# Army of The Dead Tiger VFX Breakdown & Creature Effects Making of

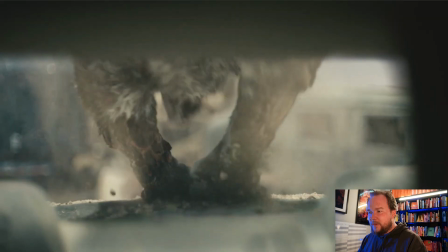(8:14)
I forget like what something like this would weigh, but having those subtleties, those little effects really help.
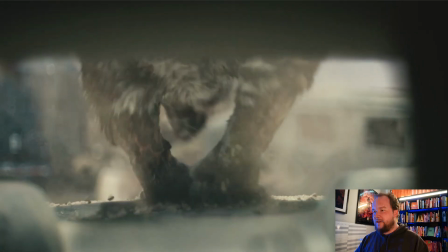(8:22)
So the way that they're doing this, and I've seen some of the breakdowns, I didn't really watch through them, but you've got a person in a green suit basically acting out the motions, and it's not really for motion reference, like it's not really to get the performance so much as it is to get interaction.
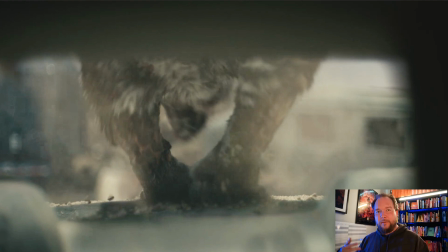(8:42)
Let's say if you're walking on the car hood and you want it to press down, but it's also for blocking, to figure out the placement of where the tiger is going to be,
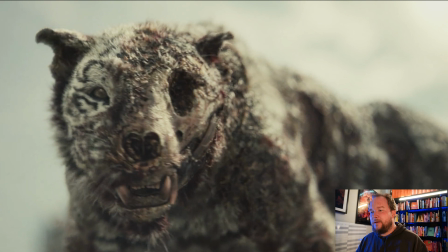(8:49)
because it's really hard to shoot something like this and not have anything in frame. And that's why, like, a good example would be Gollum, as one of the first examples of having Andy Serkis in the shots doing the motion, and then they go through and they would actually keyframe a lot of this.
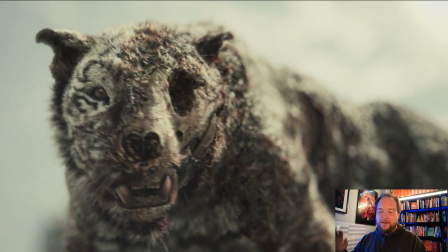(9:08)
And that's a conversation for another time about all this, but I've got so many friends who are animators at Weta who aren't the biggest fans of Andy Serkis, just because he's definitely trash-talked VFX quite a lot. It's funny that it's kind of like Michael Bay has as well. But the funny thing about it is that a lot of Lord of the Rings was all keyframed.
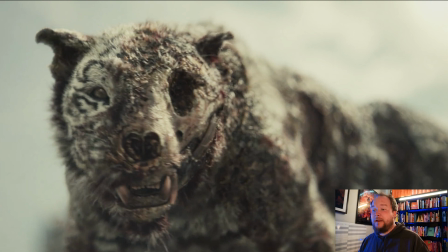(9:27)
It wasn't performance capture or anything like that. It's great to have reference, but at the same time, like, you're going in and doing your own performance.
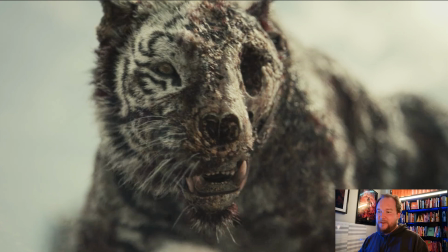(9:36)
It's not you going and magically taking his performance with some tracking markers and getting that result.
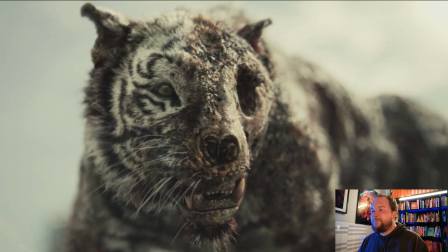(9:42)
And it's the same thing here.
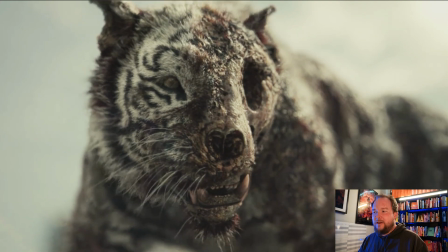(9:44)
It's important to have something to shoot, but at the same time, like, the performance that you're going to see of the tiger is going to be keyframed.
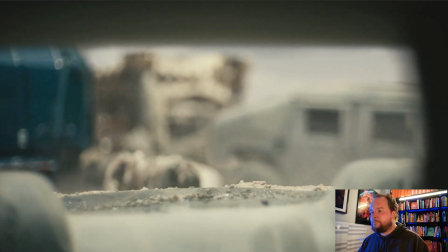(9:52)
It's going to be the animators who really bring this to life. And that's what really sells it. Even out of focus here, the animation's beautiful. You can see it, it feels real.
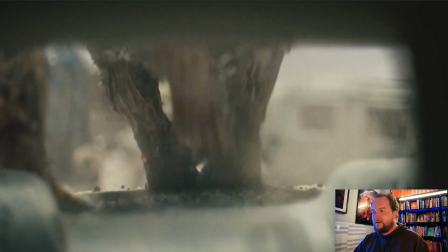(10:04)
The way that the tiger doesn't just walk in the direction it needs to go,
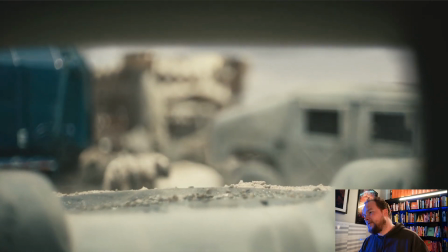(10:09)
it's walking to the left because it's curious, and then it starts to look to the right and venture off that way.
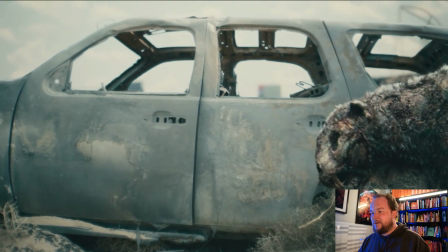(10:14)
So it's little subtle things like that that just are really amazing. And that's one thing I'll quickly mention. I'd love your feedback on this. If these videos are going way too granular on the overall stuff, and you're just like, Allan, just talk about deconstructing this specific shot, I'm happy to do that.
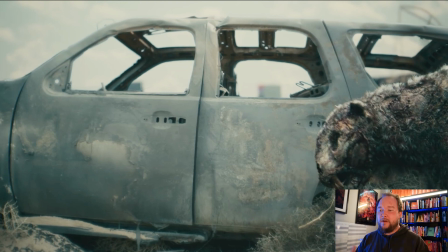(10:32)
Just some of the feedback I've gotten, it's just, you know, it's clear that some people just want to know the overall process. And so I bring this up because you've got two types of animators. You've got character animators who do Pixar, Disney, very kind of cutesy, stylized animation, you know, more traditionally squash and stretch animation.
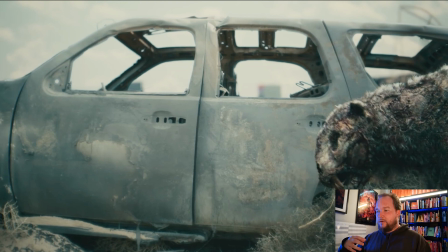(10:51)
And then you have creature animation, which is more about creating or recreating the realism of an animal, of a dinosaur, or some mythical creature. And that's about weighting it into the real world. And weighting it in the real world is probably not the best words to use here,
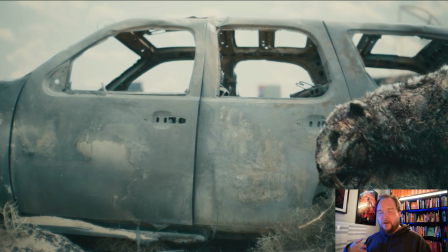(11:09)
just because I'm about to say that it's also about getting the timing and the weight distribution and everything to work as well. But it's about bringing it into the real world and making it believable.
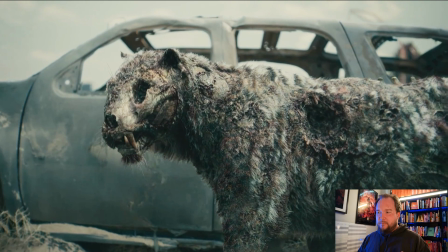(11:19)
And that comes down to both having it emote and act like a real creature, but at the same time,
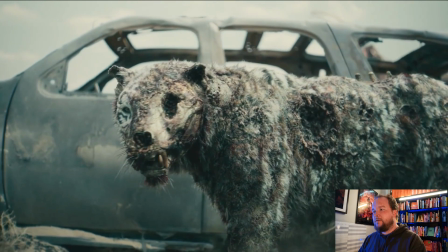(11:27)
simulate the behavior of a real creature as well. And so a lot of the subtleties that you look at here are just really amazing.
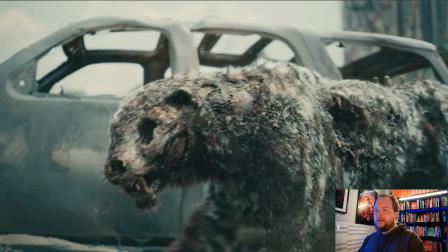(11:34)
Having it stop and look around, and it doesn't have a very specific direction right off the bat.
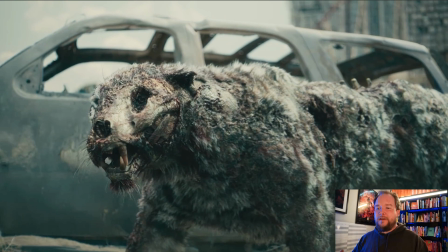(11:39)
This animal is going about its day. It's not specifically going with intent, walking around looking for something. It's just navigating through the environment and also looking around at, is there something to hunt?
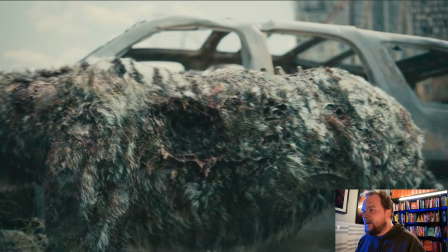(11:51)
Is there something to do? And it's also interesting just to talk about the decay and everything else.
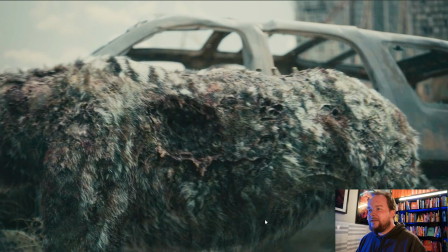(11:59)
Motion blur plays such a big role in this stuff. Like, I think back to The Mummy as the first time I really appreciated like quality motion blur and how much it can really tie something into the shot. Because a lot of the time when we're working on these detailed creatures or detailed shots, we want everyone to see and appreciate the work that we're doing.
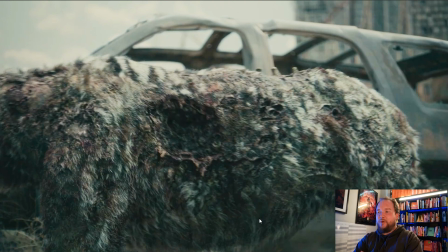(12:19)
And because of that, we want it to be overlit.